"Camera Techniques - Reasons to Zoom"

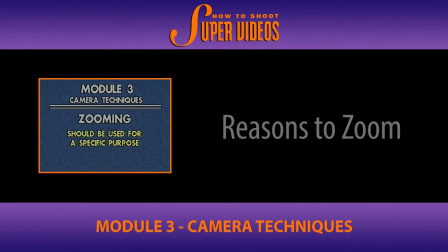(0:00)
Avoid zooming for the sake of just zooming. Have a logical reason for doing it. For example, you can zoom to follow action while maintaining coverage as it comes nearer to you or moves further away. If you're shooting your kid playing soccer or football from the sidelines, this is where you might use a zoom. A power zoom probably, a nice smooth zoom. He's running in front of you, so you're at wide angle. You're following him, he's running right in front of you, you're at wide angle. Then suddenly he starts to run with a soccer ball across the field and he starts to disappear in the distance. Well, as he does so, you start zooming in ever so slightly, and that's what I mean by maintaining a sense of coverage. He retains approximately the same size as he moves through your video. If you didn't do that, he would be big here and then he'd be a speck by the time he got way across the field. So that's a possible useful application of using a zoom, to maintain a sense of coverage.
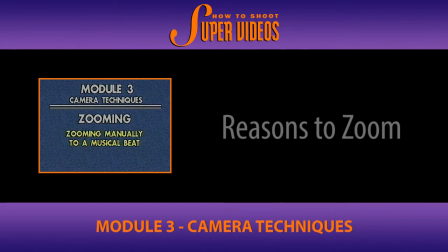(0:57)
For a fun effect, try zooming in and out, manually, to a musical beat.
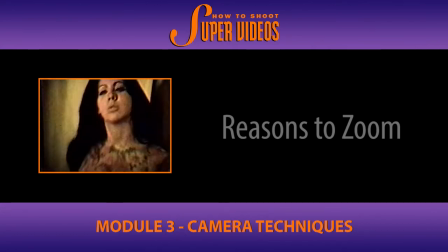Now, there's only so much of that you could tolerate, but I'd still consider that an acceptable use of the zoom.
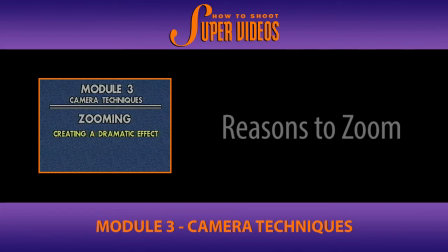(1:17)
An abrupt zoom in done manually can produce a dramatic effect.
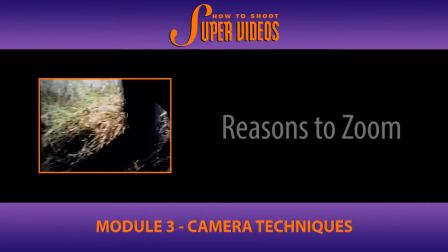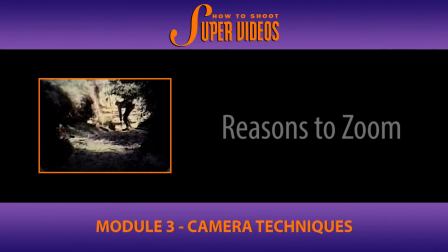What we were doing here was, it was a story where a boy had been lost in the Drumheller Badlands, and we were looking to find him, and the first clue is we discover his shovel. So notice how the zoom happened right as the discovery of the shovel was made. It was done for effect, dramatic effect.
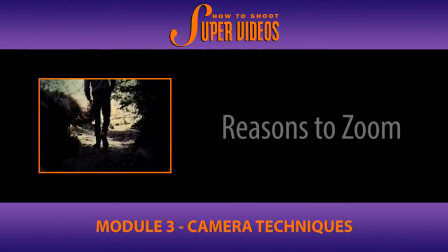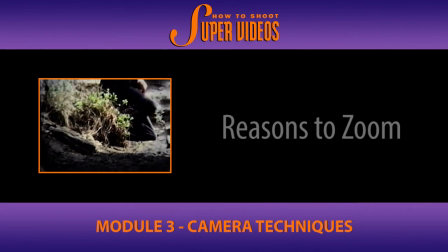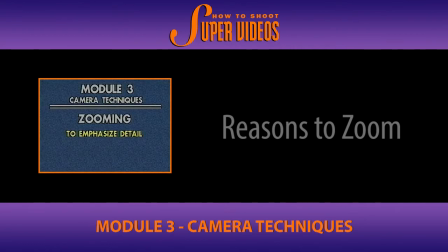(2:04)
You can zoom in simply to draw attention to detail.
We have a problem here.
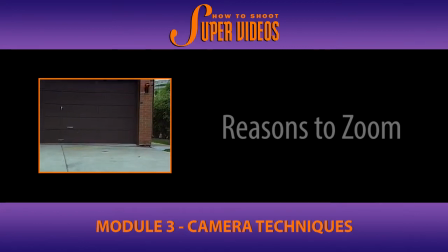(2:11) It's in this lower corner. There's some slumping going on.
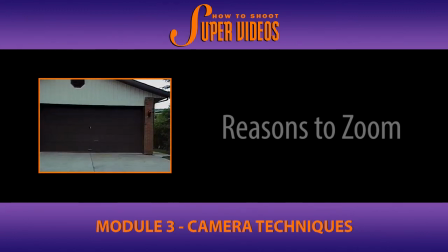(2:17)
That was an acceptable use of the zoom because it established the scene with a wide shot, and then it went into the area where we were having some difficulty with the driveway on the garage. It could have been done with separate shots where we could have gone with a wide shot and then moved and got a close-up, but yet the zoom there was acceptably used.
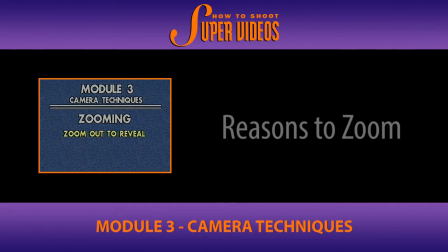(2:36)
Zooming out can be used to introduce new information into the shot. Does anyone know where this is?
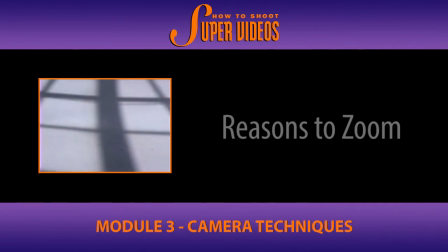(2:46)
Now? Now? Now? Now?
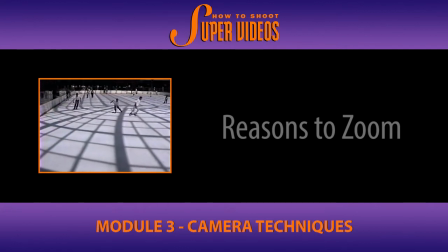(2:51)
Ta-da! West Edmonton Mall. Again, effective use of the zoom because this also does what some of the other tools that we were talking about did.
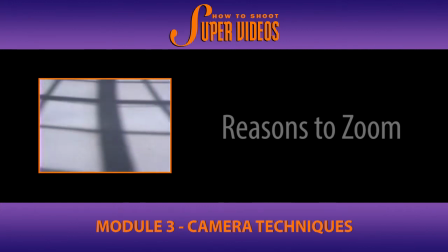(3:01)
This gives the question and answer approach. You look at the picture first, you're a little puzzled. What is this?
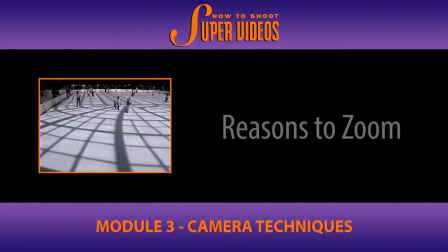(3:06)
And then the rest of the zoom gives you the answer. What's that?
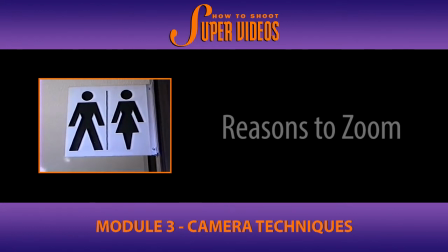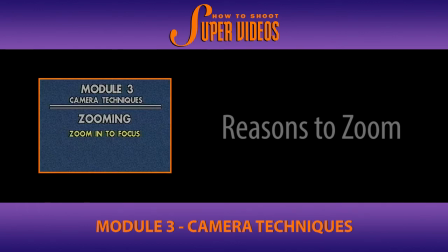(3:18)
The zoom lens is a great focusing aid. This is the big one. This is what I use it for all the time, to focus. By the time you're done with this seminar, you better know how to focus properly.
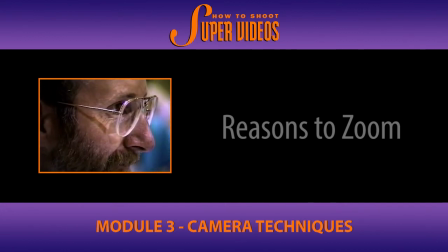(3:32)
Manually zoom in tight to the subject, focus critically, and then back off and recompose.
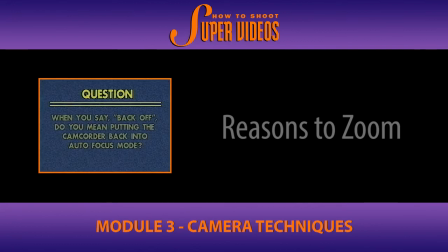(3:39)
It's a must do. Yeah? When you back off, you mean you put it back on autofocus? No, you definitely don't want to flip back to autofocus because we're going to show you how autofocus can be thrown off by so many extraneous things, such as a bright light in the background or a reflection coming off a wall or a corner of a wall. So you can have it beautifully focused, flip it back to autofocus, and all of a sudden your lens will go and totally turn to a new focus position which you didn't want. Stay away from using autofocus.